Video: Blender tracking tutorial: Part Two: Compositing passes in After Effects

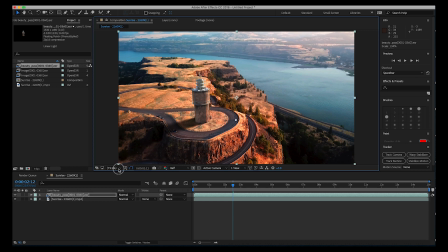Our CG is scaled down a little bit here so we'll just scale it up to the size of our footage here and then export in 1080p and now as you can see our beauty pass along with our shadow is on top of our live action footage here and a lot of time this beauty pass export with the shadow is enough for you to composite everything together however we did export
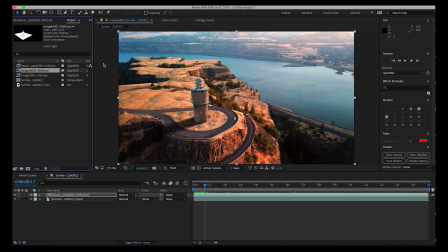the shadow pass as well as the ambient occlusion pass so we're going to go ahead and use those as well. So we'll go ahead and grab the shadow pass next here and just put this right below our beauty pass. And then we'll also just scale it up to the size of our footage here. And as you can see here, this is just our basic shadow pass.
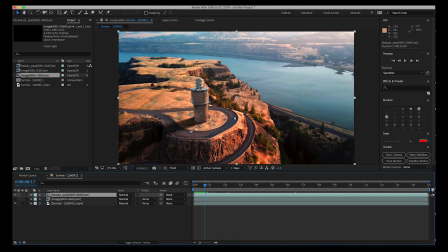Normally I would export the beauty pass without the shadow here. And to do that, all you would do inside a blender, if you're following from the last tutorial,
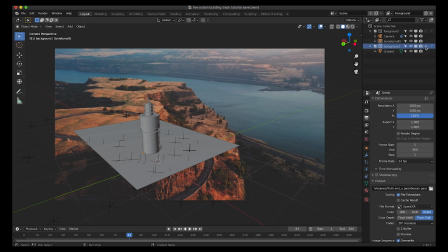is we would just go to the background layer here and then reselect this holdout option here and then whenever you export your foreground and background layer the foreground beauty pass won't contain the shadow and you
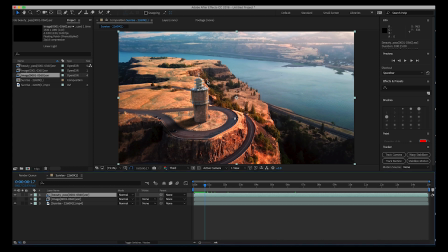can have a little bit more control in the compositing process here but this worked out pretty well so just keep that in mind for the future in case you want to export that shadow separately like you should normally do but anyway let's go ahead and just rename our shadow pass here and what we can use the shadow pass for is in case we want to increase the intensity of the shadow we can
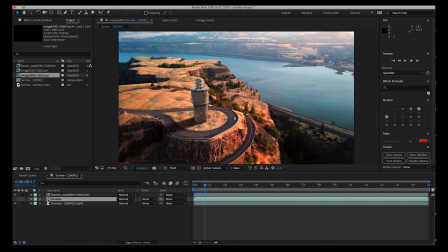bring this up quite a bit or we could actually take away some of the shadow as well and just have a little bit more control over it. Finally we'll go ahead and import our ambient occlusion pass so we'll just put this on top of our beauty pass and we'll just rename this one ambient occlusion pass and again we'll just scale it up to the size of our footage and we're going to have to do some tricks here too and
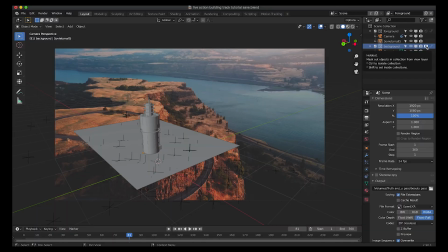we're going to have to use some tricks here to isolate our ambient occlusion pass since we didn't select our mask holdout on our background layer with our ground
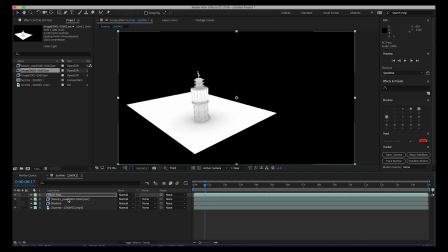plane because of that like in our beauty pass with our shadow in the background we also have this background plane in the background for our ambient occlusion pass in the background but we have some work around to deal with that so we can still use this ambient occlusion pass fairly effectively.
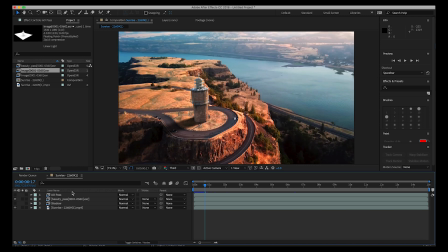All right so first let's go ahead and just disable our ambient occlusion pass here and the first thing I want to do is just make sure that our shadow is dark enough here and I think it's dark enough already so I'm not sure we need to bring any more of our shadow pass
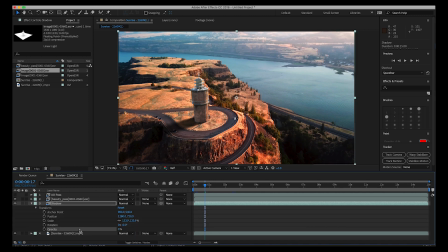into the scene at all but if we wanted to we could go ahead and enable it and then control the amount of shadow through the opacity setting here as you can see. So that's what you can use the shadow pass for if you didn't export the shadow with the beauty pass like you would normally do. You would just change that opacity setting right there.
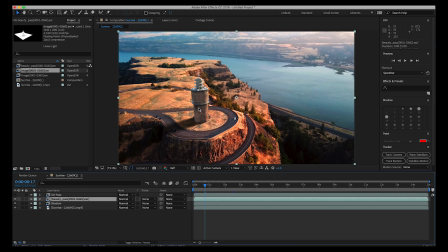So anyways for the beauty pass I'm noticing that our CG element here is a little bit bright so let's go ahead and add some basic color correction to it.
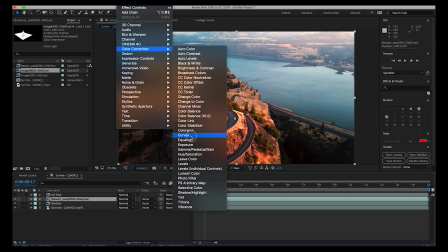So I'll just go to effect color correction curves and then we'll just drag the
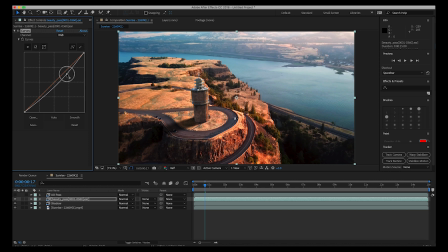curves down here a little bit and kind of just match it to our scene a little bit better. And we can also increase the contrast of it as well in case the footage is a little bit more contrasty than the CG itself. But this is looking pretty good here. Just bring it down a tiny bit to match it to our environment a little bit better.
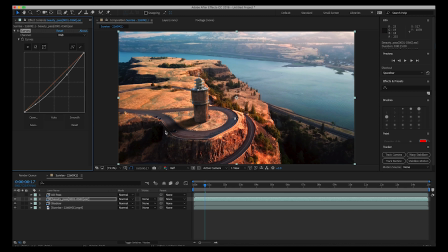And now what we're going to do, since our shadow doesn't really interact with our cliffs here really well, what we're going to do is we're just going to feather out the shadow by the road here to kind of blend it into the scene a little bit better. So for very simple shots like this you can get away with some very simple techniques.